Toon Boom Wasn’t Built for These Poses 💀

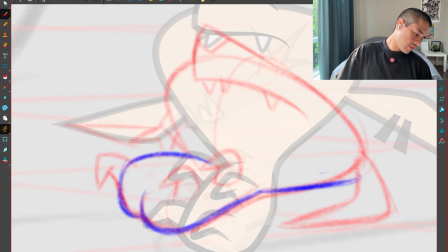997s
I can squash this head maybe in the ground. I can make that a bit more straight.
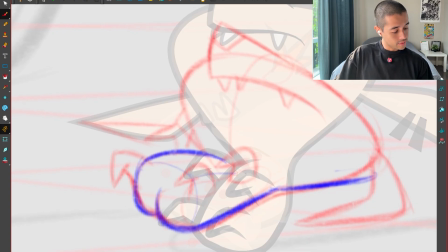1003s
Feeling these volumes here, these volumes here.
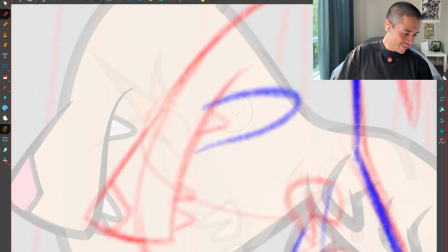1011s
What if I make that with a toe like?
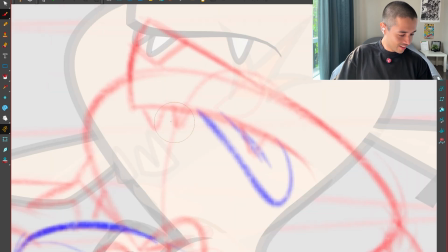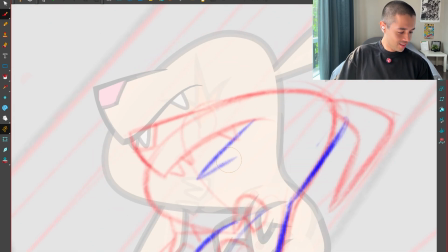1020s
Wait, I want to make this. I want to make this more entertaining.
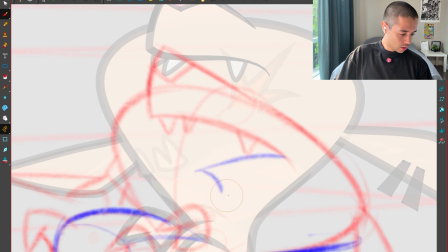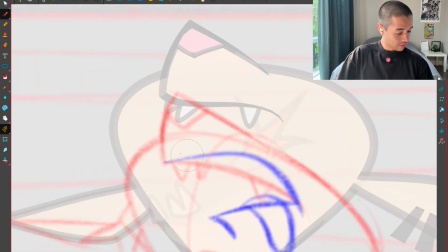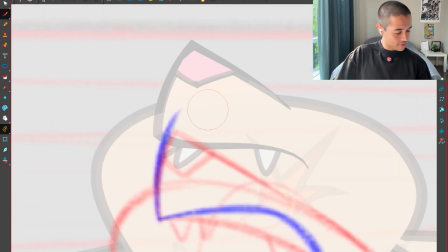1044s
I think we have something here.
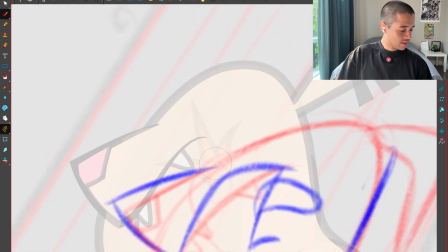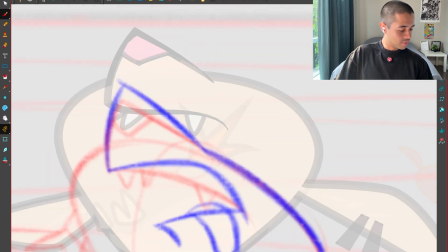1052s
Boom.
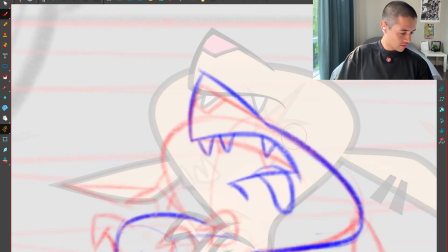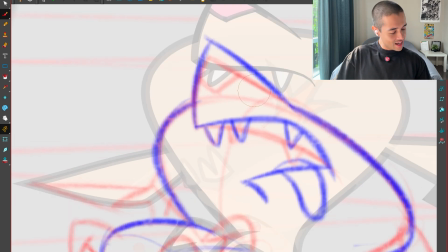1061s
Ah, dude.
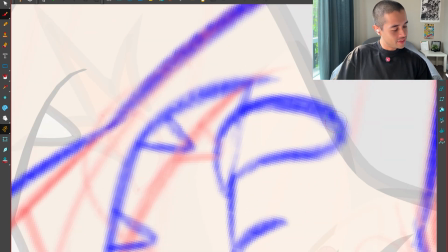1065s
It's like it's super. It's funny when I push things towards things feeling fake. It's like what will someone do if you would like to fake like you're dead?
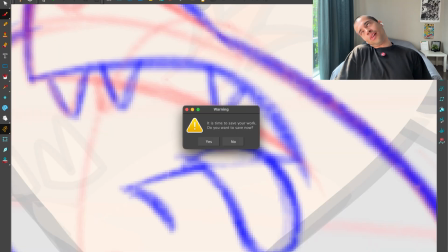1078s
You'll be like that.
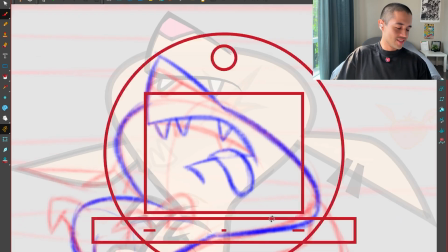1081s
But if I use that fakiness to make it feel real here, that is the thing that makes me laugh.
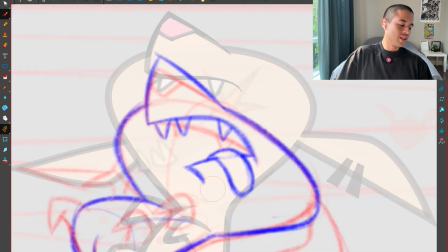1088s
That made me laugh. Boop.
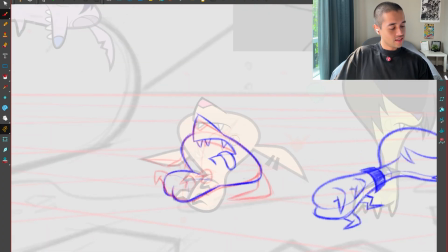1092s
There you go.
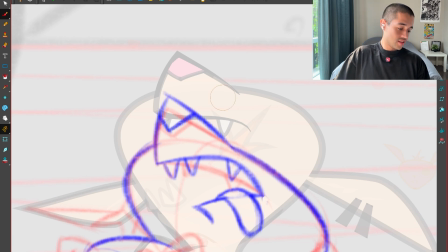Towards the center, there you go.
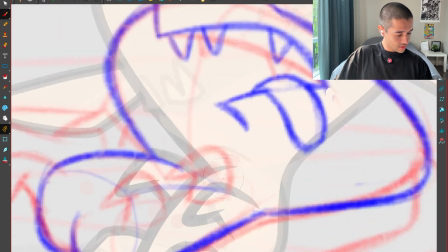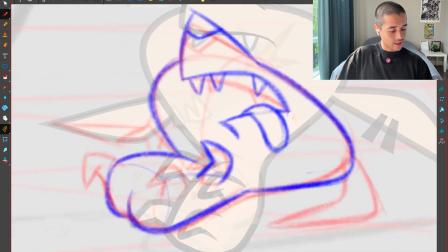1107s
Okay, this arm can be tilting a bit up, so I am reducing the amount of noise that is happening here, like
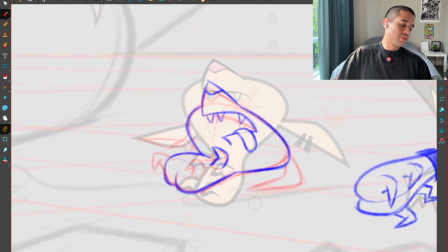1114s
this hand, the neck, the body, a lot of noise. And I need clarity on my drawings.
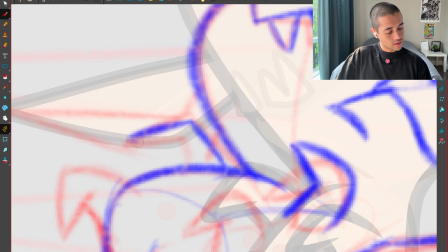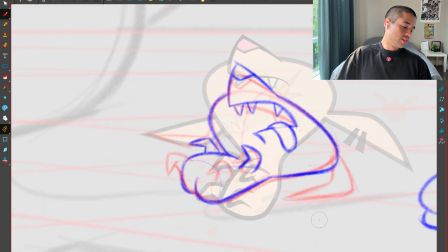1126s
There you go.
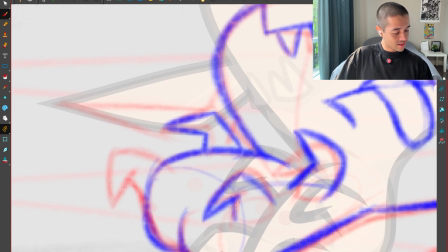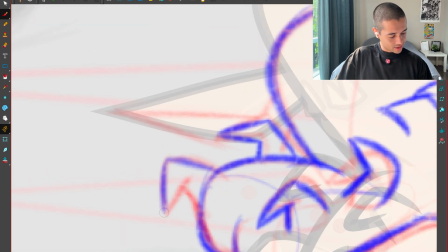1136s
Nah. Let's keep it simple like this. This is okay. It's making a good silhouette there.
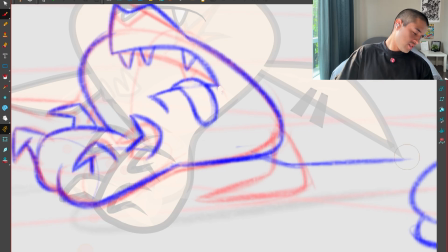1143s
And this, I feel like I want the ear something like this.
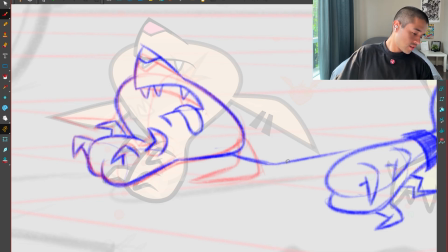Yeah, I want the ear to be something like this. Right now it feels like this is trying to lift the head of the character from behind.
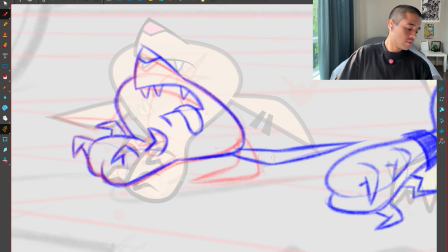1170s
Boom.
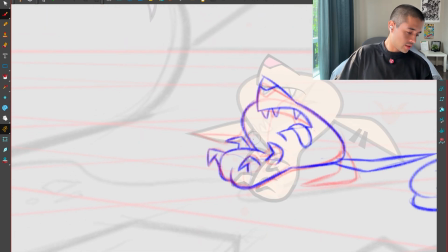1176s
And then, yeah, that other ear can be on the other side. We don't care about that one.
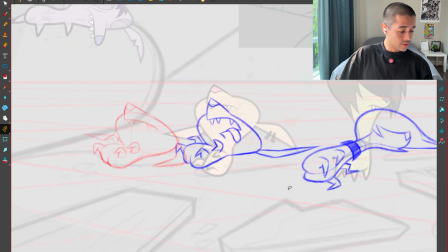1181s
Love it. Look at the difference. Look at the difference. Look at the difference. Look at how much entertainment value I was able to put in this drawing.
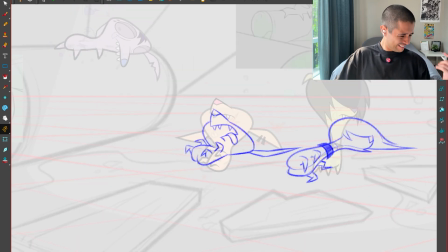1187s
So you get out of here. And I'm showing the butt. Now let's look something. This is the perspective line here. If I put it here, Look, this bot feels that it's in the air,
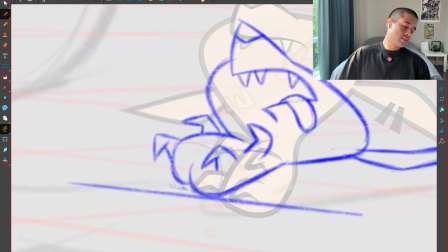1200s
feels like it's popping, feels like it's farting here. So how can I solve this? Either I move this cheek up or I move this one down, and I want to move this up.
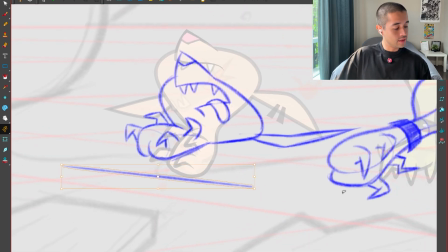1212s
And now everything feels aligned. See? Everything feels aligned.
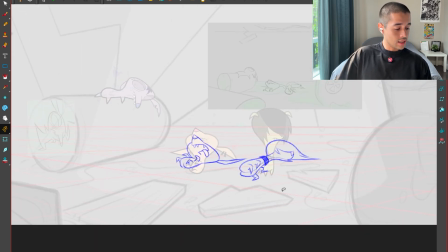1219s
There you go. The other stuff is cool. I'm creating a good silhouette between this and this. And next step will be to post the characters on top of this drawovers that I did.
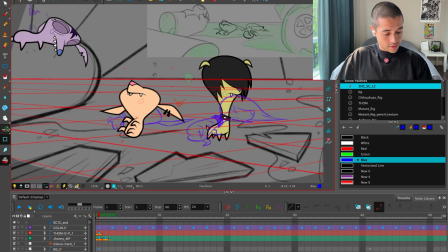1229s
There you go. Let's go. Let's bring these drawovers towards the front. Plaka, plaka, plaka, plaka, plaka. Wait, why aren't you not moving towards the front? There you go.
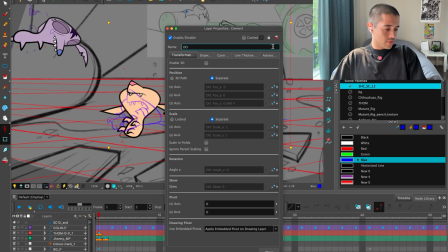1241s
Then I'm lowering the opacity of this. Advance opacity.